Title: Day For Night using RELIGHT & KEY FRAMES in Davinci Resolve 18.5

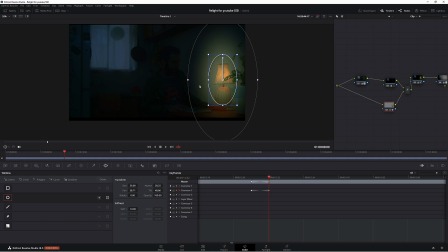176s
bring it out all right so that's our first keyframe now let's go across to our next one so this is full brightness so let's soften it right out like we did before and we'll save it there looks pretty good now any adjustments we make we want to make in this keyframe here not
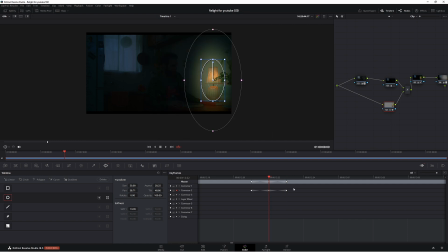193s
this keyframe here so obviously this is a much darker frame here we want to be working in the brightest frame which is this one here so now they have keyframe set up now we can start doing relight so come up to your fx type in re for relight put it on our node
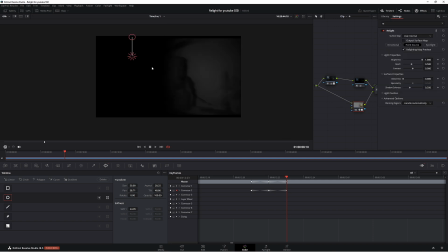208s
here now as you can see resolve has done its thing so i'm not going to go through each one of these i did make a video about this so check that out i'll leave a link below or it'll be up here somewhere and that'll talk to you about what does what but for now we're going to use the point source which I think is basically like a lamp we're using a lamp so we should use the lamp one so take off this let's
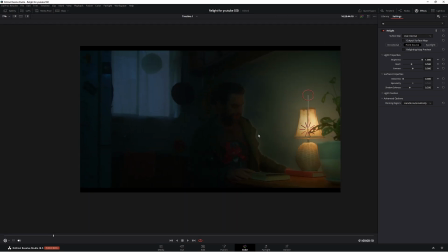228s
go to shift f here is a lot of issues for one we have this weird weird vignette around this guy here okay so we need to fix that so let's make some adjustments first of all let's put our brightness down a little bit right about there looks pretty good now let's put our reach right up to
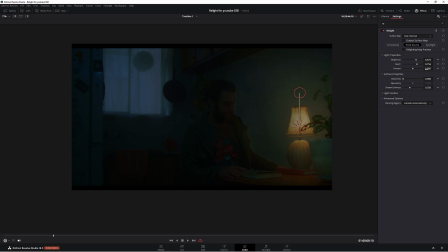245s
around 750 contrast let's put that right up glossiness we want that right down shadow softness right up okay now we have an image but it's still very dark so let's get out of this by pressing shift f now let's go down to our primaries
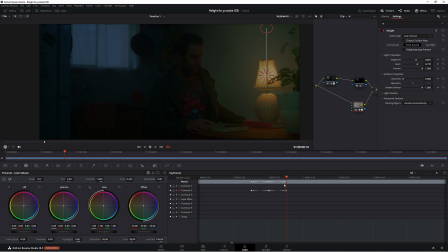261s
and let's push it up and make sure you're in the proper keyframe here now
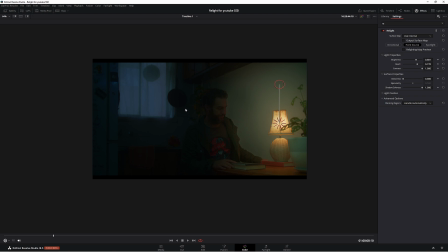269s
there's one more thing we can do to make this look even better. So shift F again. Now this is really going to help you make this look even more natural.
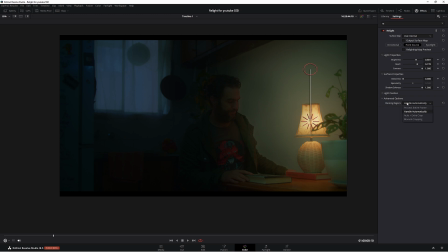277s
Blanking regions change handle automatically to process entire frame. Now look at the difference that is made. I don't know if you can pick that up at YouTube but this is a huge difference.
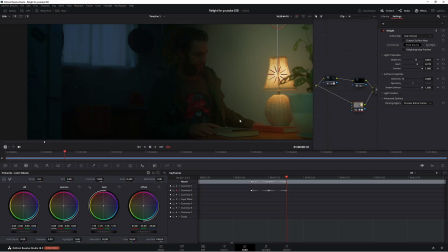288s
This looks so much better than it did before. So let's do a couple more things to make this look even better.
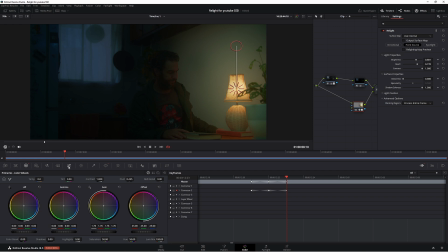295s
For one I'm going to add a little bit more density to this light. So what we can do is come down to curves here and let's bring it right down. That's giving our light a lot more depth to it and it looks a lot better. Now also what we can do is go back to our primaries and just push it
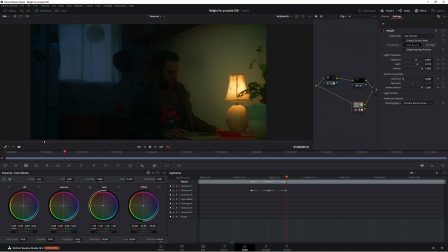312s
towards an orangey red type of look just a little bit looking good. Now let's go to the blur and sharpen and what I want to do come across to the sharpened one so this little triangle here now let's bring it down to around 47 so the lower the number the sharper the image that 47 is a good number.
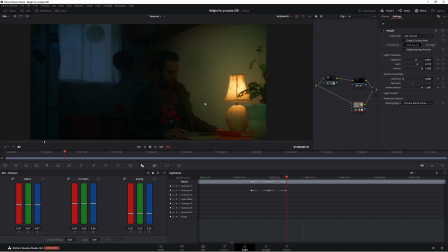330s
It's not too crazy sharp. So it's not looking unnatural. So there's our image looking very good.
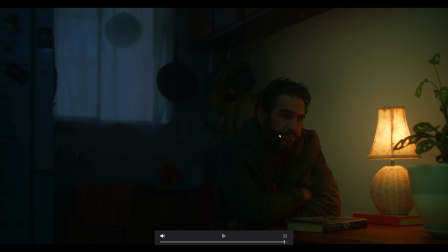336s
That light looks really nice, has really nice density to it. Now let's do a playback and see what it looks like.
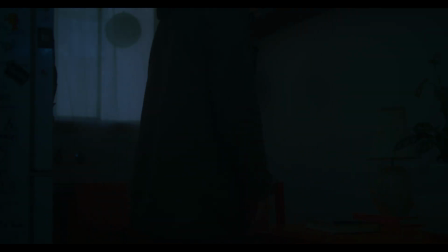342s
So we can see the effect of the light being turned on. Already a man comes into frame here, pitch black, he should just turn the light on the kitchen, a little bit strange, but that's okay.
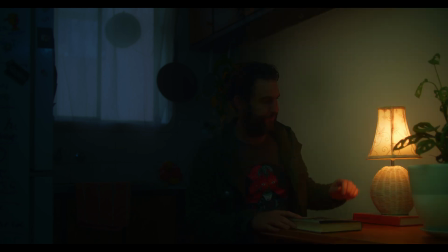351s
Looks at the book in the dark. And then turns the light on. So that looks really good. We have a really nice density to our light. The color looks really good, but it also looks quite natural. It doesn't look like we've added that FX in. And I think that's what's really important about using real light is making it look natural to your scene,
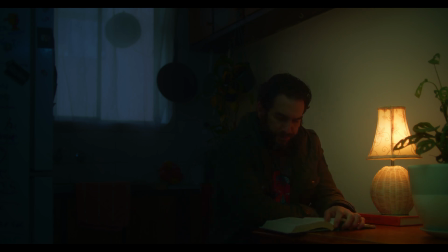369s
not making it look completely crazy that people obviously know you're using real light. Okay, so let's do the one without the real light. Now, what I'm going to do is I'm going to grab this still,
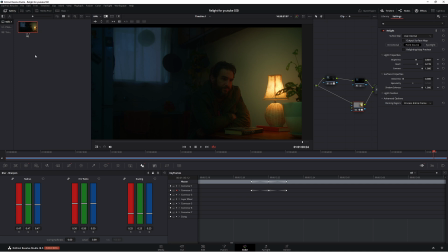379s
which we'll save in our gallery here and we'll call it re for relight now next step is to take this fx off so right click and remove of x plugin now let's make sure we're in the right keyframe okay as you can see we have a very blown out light so let's make that a lot better you know primaries let's bring that down
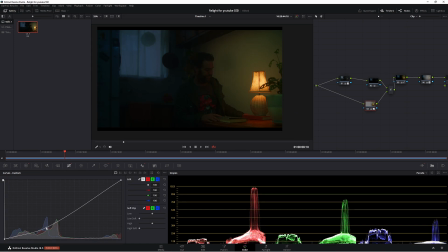402s
that looks pretty good now i think we'll leave the curves as is we want that density still that looks good.
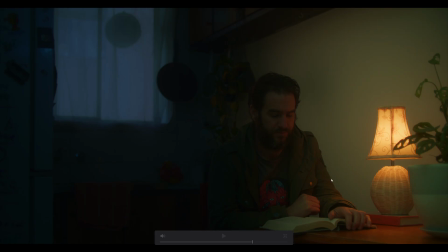411s
Let's go to an end keyframe here or end frame sorry. So this is our image without the relight on and now this is with relight on. Now it's not a massive difference I have to be honest but relight just makes it look a little bit more natural compared to this.